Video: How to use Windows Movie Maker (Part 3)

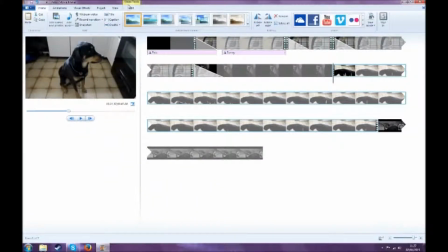So like we did before with the bird picture, we'll have to go to Video Tools, Video Volume, and mute it. Like I said, it's just background noise of, I think a TV was on, maybe a microwave one on.
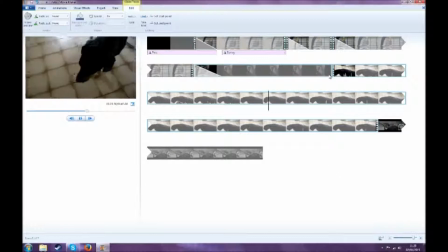It's useless noise. There's no actual dialogue. Let's say we want to get him smelling the red ball.
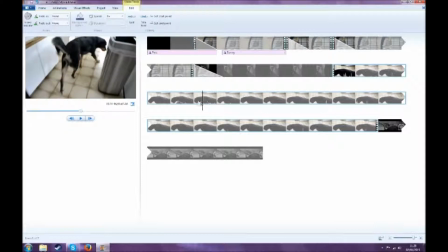So let's say we want to start it here.
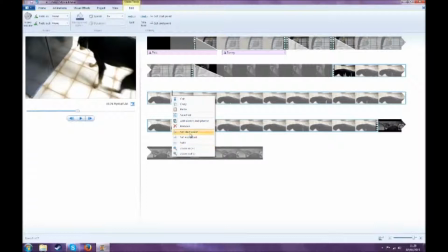Start the clip here. Why not? So we're gonna go to Set Start Point because we know we want the clip to start there.
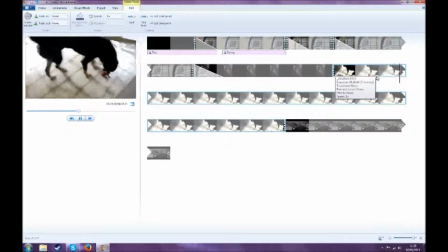He walks over to the ball. Right now he's walking away from the ball.
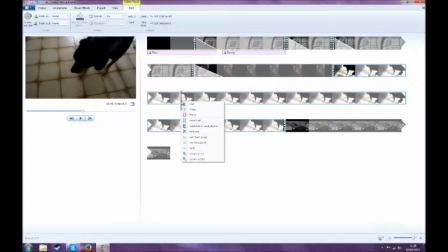So let's say that's the end of that part of the clip, pretty much. So split this time, because if you were to do Set Start Point again, all of this with him getting the ball would have been gone.
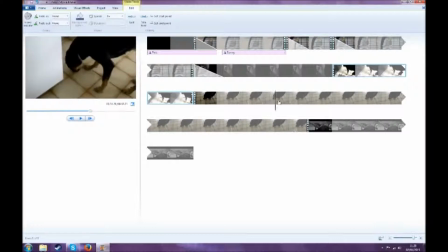Alright, so let's find another thing that is interesting of him doing. He's smelling the floor there for some reason. Probably someone dropped food. Alright, let's see. Now he's walking over to the door. Okay, he looks at the camera.
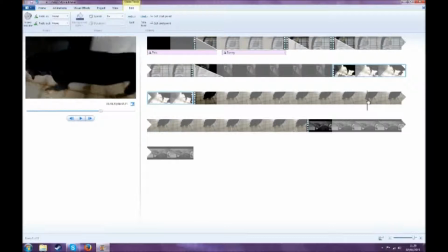That's good. So let's have him starting here. We're going to do the same thing again.
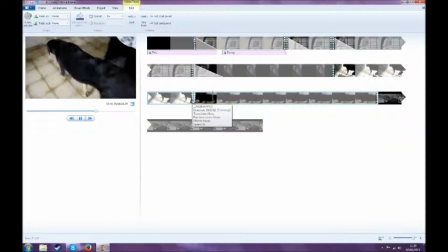Set Start Point. We have him walking towards the door, and he looks at you.
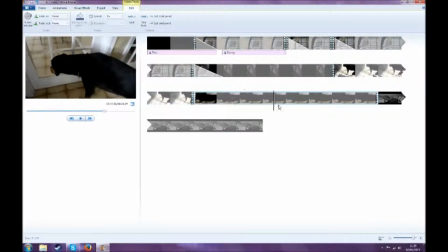Alright, let's just split it there. Now let's say we wanted to, I don't know if there's anything more interesting after this, but let's say we know that there's nothing more in this clip that we'll want. After that we could just turn it off. So instead of doing, instead of splitting, you can just do Set Endpoint, which is obviously the opposite of Set Start Point.
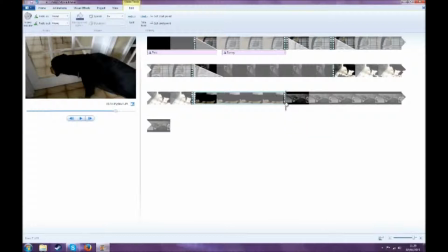So what that will do is that will just, that's where we'll end the clip. And here's a picture of him. So like we did before, let's start making some transitions.
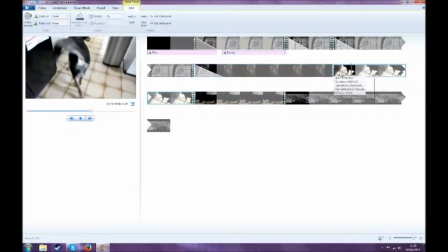Now, like I was saying before, since it's like changing the focus of the subject, I personally like to do a more dramatic transition.
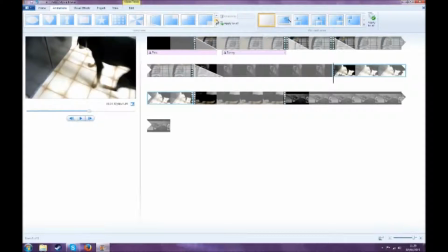I don't really think I like that one. That's okay, that's fine.
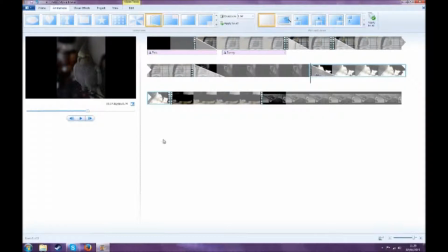It's totally subjective. There's many of them. I'm not going to go through every single one here. Mess around with it yourself.
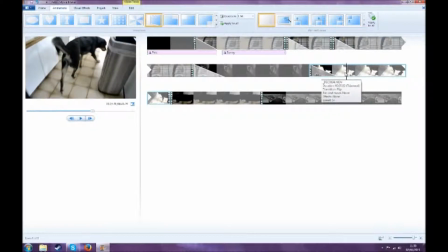See what you like. Alright. Now, let's just add some more transitions.
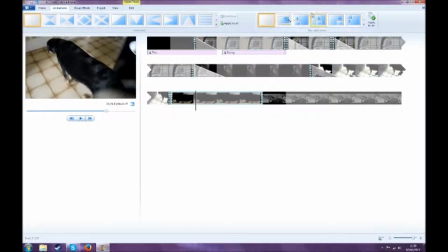Now, you can actually add, I should point out,
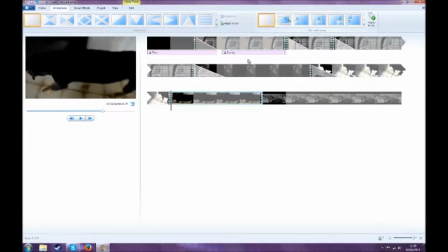movement to, these sort of animations that you did for the still pictures to the video. But if there's already video movement, it'll be pretty much useless. I'd only recommend that for still video shots you got on a tripod or whatever.
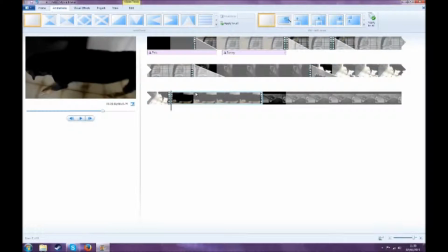So, alright, so here we go. Here's the next picture. So let's find another animation we like.
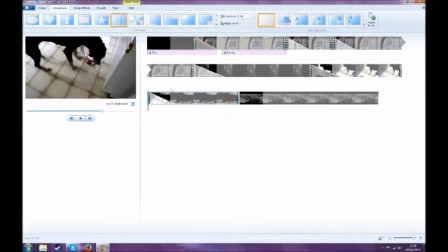That's fine for now. I don't really like that one, but it doesn't really matter. And, okay.
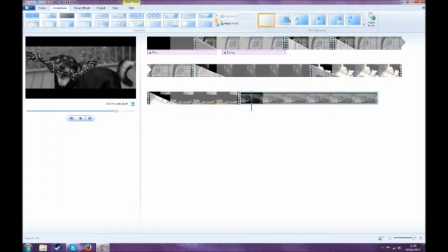Now we're going to the picture, so let's find something here. There we go.
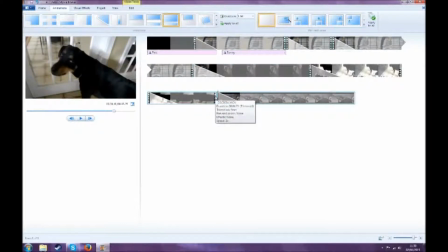That's fine for now. It doesn't really matter. And like I said here, it's a still picture.
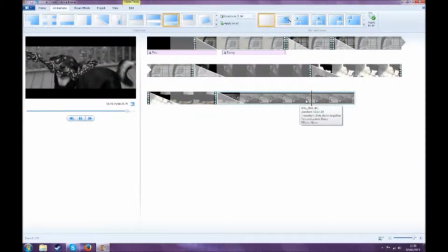That could be kind of boring if it's lasting too long. So let's try. Let's find an. Let's see. It looks like he's looking that way. So let's go. Let's find the animation that goes from right to left.
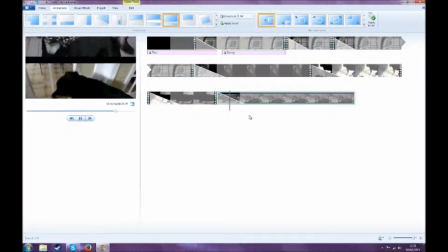That'll be fine. There you go. Now you see there's a bit of movement. Alright, and
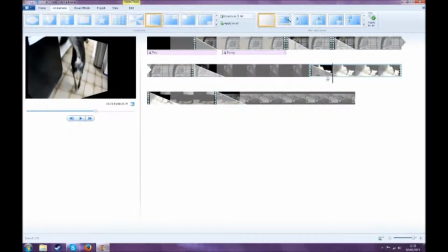Alright, his name is Jackson, so let's put that there.
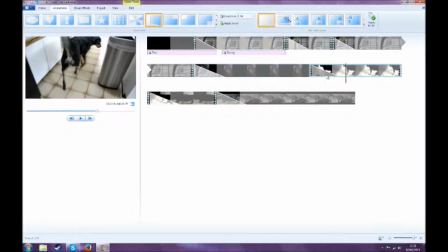I usually like to start putting the titles right after the transition, so you don't start seeing, the title during the transition.
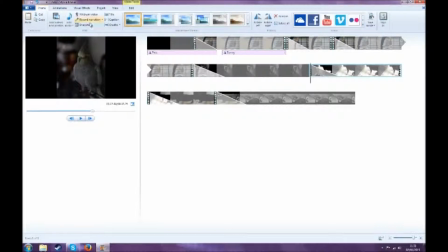I think that kind of messes it up a little bit. So again, we go to Home, we go to Caption, make sure you don't go to Credits or Title.
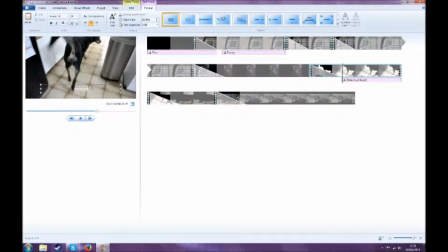Jackson. Alright, let's make this a bit more visible. It's, again, totally subjective. Just make it where you want. You could move it all around, put it wherever you want. Let's put it here. And, alright. Bigger. Actually, I'm just going to leave it at that font for now. How would it look black?